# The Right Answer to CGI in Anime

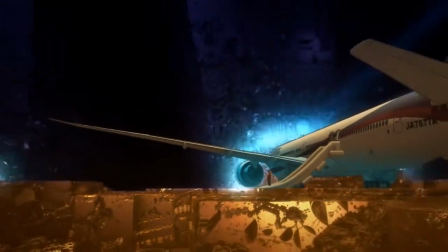4:07 It sounds reasonable, so why then does such a sizable portion of the anime community seem to be against it?
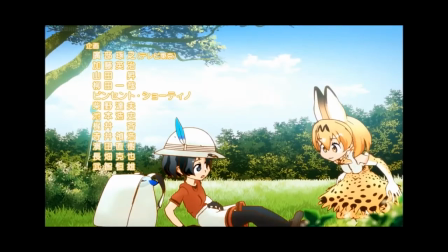4:15 Well, this is why. And this. And this. And the— oh Jesus God Christ!
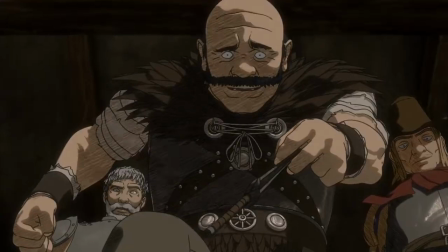4:21 Kill it! Kill it! Kill him with fire! CGI doesn't exactly have a good reputation in the anime community.
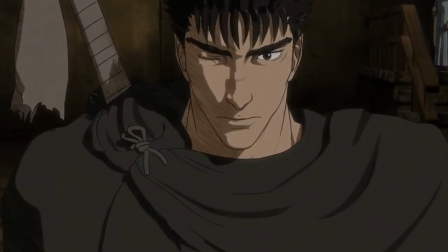4:27 To most people, it seems that any show that even attempts to use it beyond a difficult shot ends up becoming a tremendous failure.
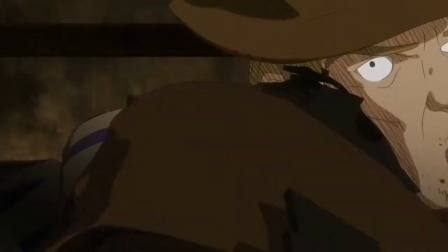4:34 The poster child for which is the 2016 anime adaptation of Berserk, which somehow got a second season.
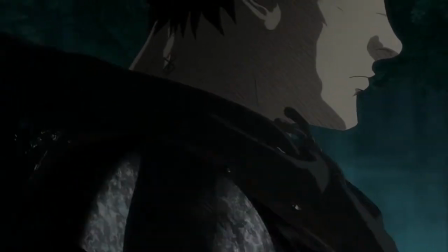4:45 How? It decided to go mostly CGI to, as far as I can tell, try and maintain the incredible amount of detail from the original manga's artwork.
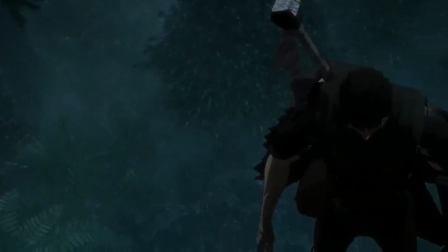4:52 And, well, to say it was a disappointment is putting it lightly.
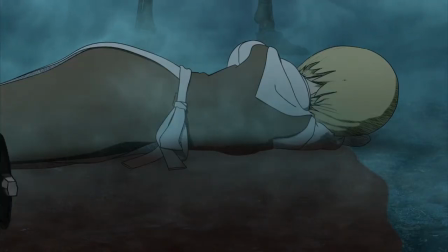4:57 It was a clusterfuck of everything going wrong, from bad models and animation to poor direction and writing.
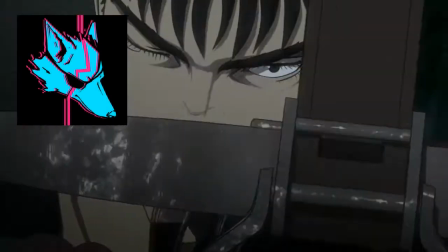5:03 Super Eye Patch Wolf made a pretty good video breaking it down, which I'd highly recommend if you're into anime or animation.
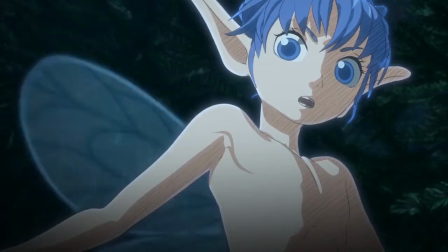5:09 Many people fear that the use of CGI will end up turning any anime that uses it into another Berserk 2016.
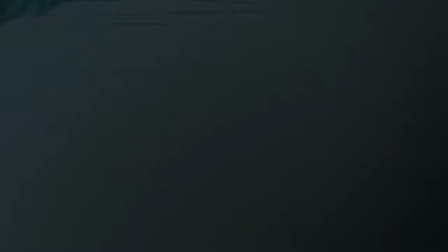5:14 A poorly done mess that's trying to imitate an art style that isn't built for 3D, or, God forbid, something even worse.
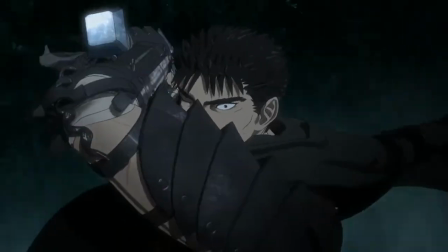5:22 And yet, for as many examples as there are of CGI going wrong, there are plenty of examples of it going well.
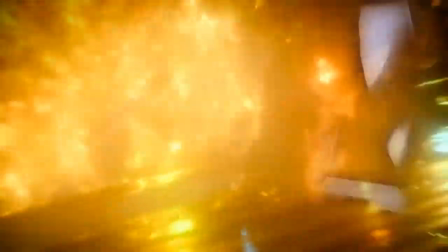5:28 I can easily point to many Japanese video games like Fire Emblem or Final Fantasy or Persona as great examples of some amazing CGI.
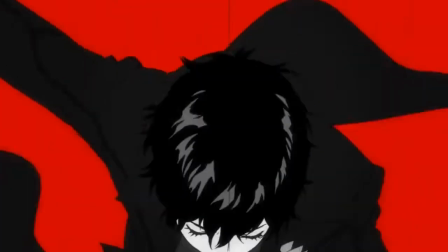5:36 Although you could argue that that's not really a good point, since those video games not only have bigger budgets and more development times than your typical anime series,
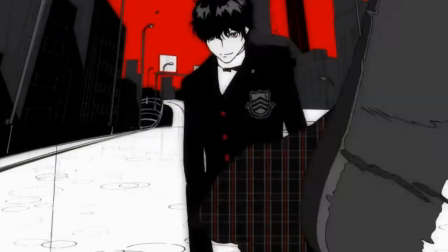5:44 but the people working on those games would have far more experience with CGI than an anime animator would.
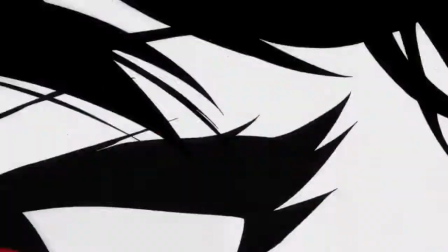5:49 And while that's true, there are still plenty of anime shows that have very well made CGI.
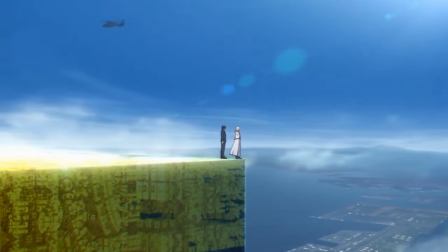5:54 Obviously, there's KADO the Right Answer, which I think ends up working because of the nature of the show.
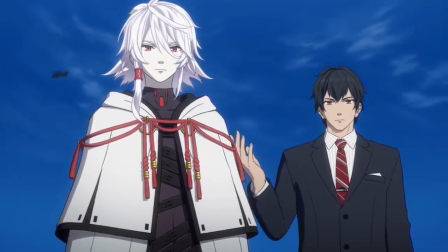6:00 It's very dialogue heavy, and most of the show is made up of conversations and negotiations, and so a lot of the animations are very minimal and subtle,
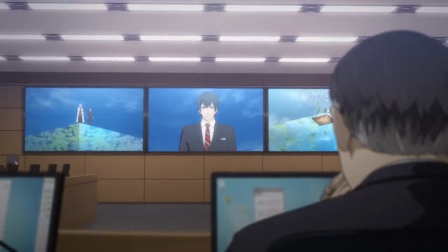6:07 and so it doesn't run as much of a risk of falling into the uncanny valley as a show with a lot of complicated animations might.
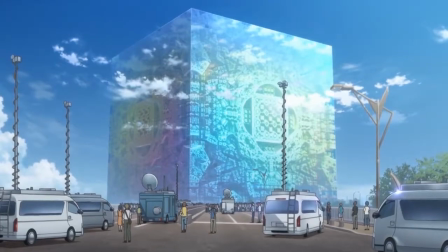6:13 Also, the giant fucking cube!
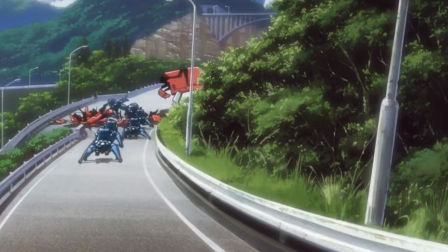6:16 Ghost in the Shell Standalone Complex makes effective use of CGI for the Tachicomas and various other machines that blend in well with the 2D environment around them.
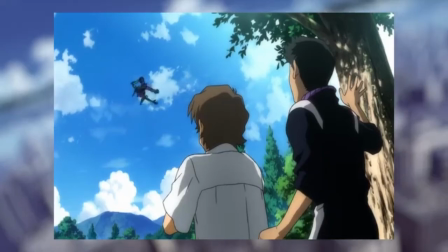6:25 The rebuild of Evangelion movie series used CGI not only for its various angel monsters, but also animated the AV units by tracing over 3D animations.
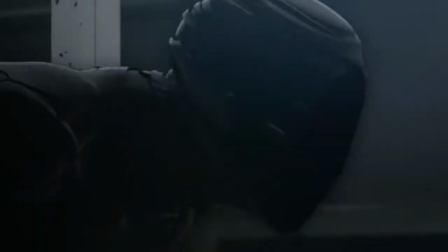6:34 AJIN Demi-Human is an entirely CGI animated anime, and not only is it well animated,
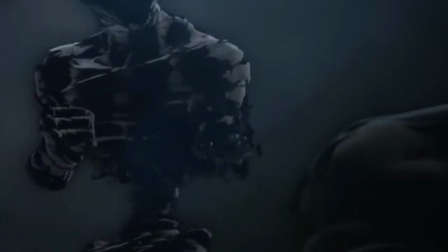6:39 but the 3D works to the show's benefit, helping to emphasize the otherworldly nature of its titular beasts.
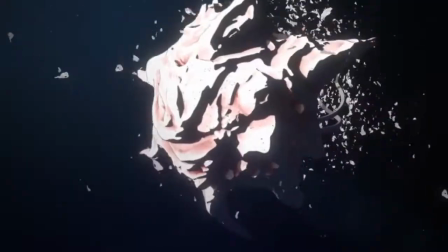6:45 Even that studio's previous anime, Knights of Sidonia, for as many problems as I personally had with it, had some pretty damn good space fights.
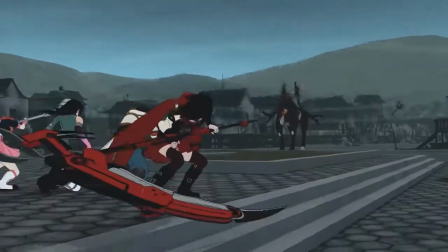6:53 Hell, even RWBY, though not made in Japan, is a fantastic CGI show with a hell of a lot of influence from anime that looks great.
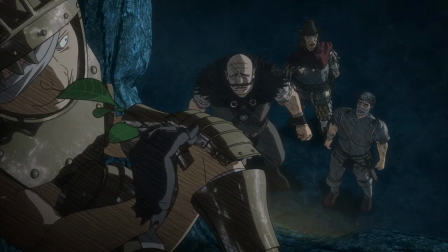7:00 And some might argue that the problem with using CGI in an anime is the fact that the anime style was specifically built for 2D.
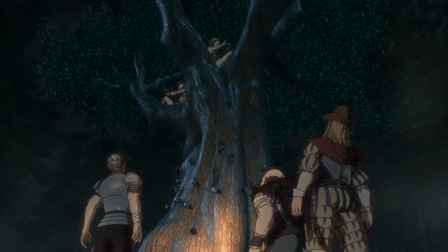7:06 And the ways in which CGI animes try to replicate it causes problems,
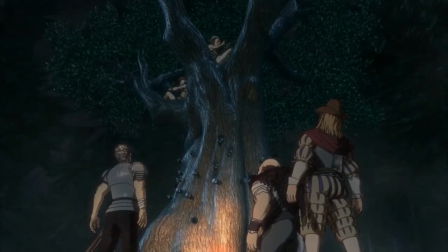7:10 from lowering the frame rates to make it look more hand-drawn, to models with an uncanny valley feel.
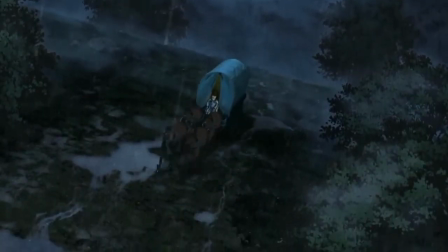7:15 It just looks awkward in 3D.
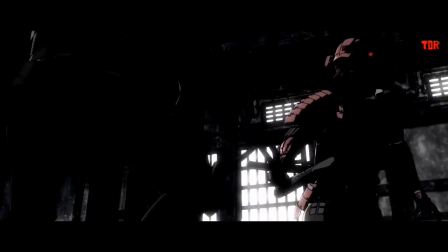7:17 But I don't think this argument holds up when you look at things like Cassette Girl, Rapid Rogue, Neon Genesis Impacts, or even the openings for JoJo's Bizarre Adventure.
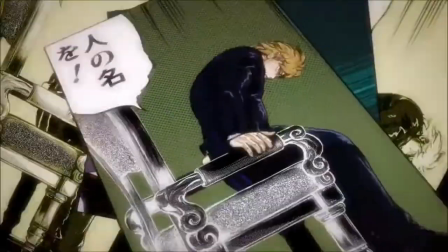7:26 They all make the anime aesthetic work in 3D without feeling clumsy or weird. As I looked into this, I started to notice something.
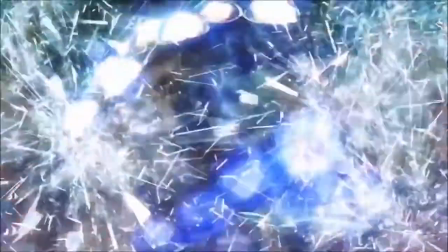7:33 There didn't seem to be any specific through line for what makes CGI work well in anime, or what a good 3D anime should look like.
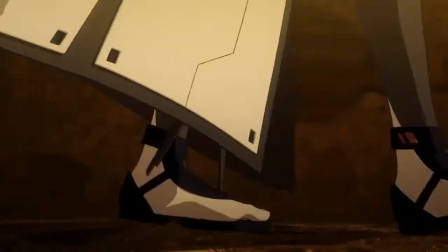7:40 Big and small studios alike seem to be equally capable of making something amazing, or making something atrocious.
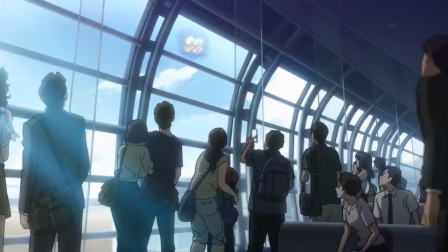7:47 And each series seemed to have its own unique set of reasons as to why it did or didn't work.
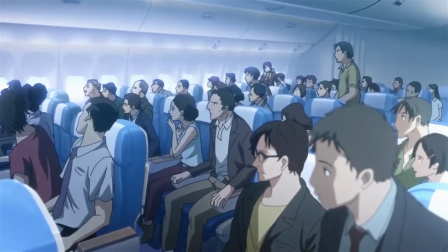7:51 Figuring out what makes a good CGI was becoming more and more of a case-by-case scenario.
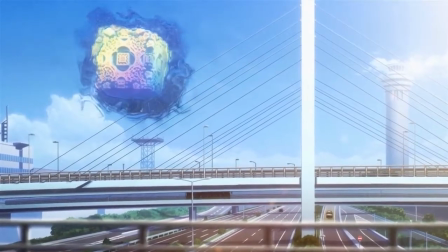7:56 And maybe that's the point. It doesn't matter what aesthetic a show uses or what genre it is or any of that.
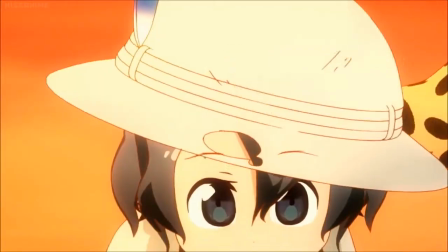8:02 What matters is the competence of the people behind it. Nearly every use of terrible CGI in an anime I've found can be traced back to this.
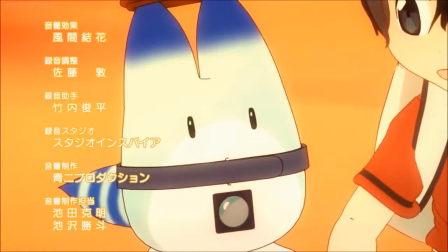8:09 The people behind Kemono Friends are obviously amateur animators.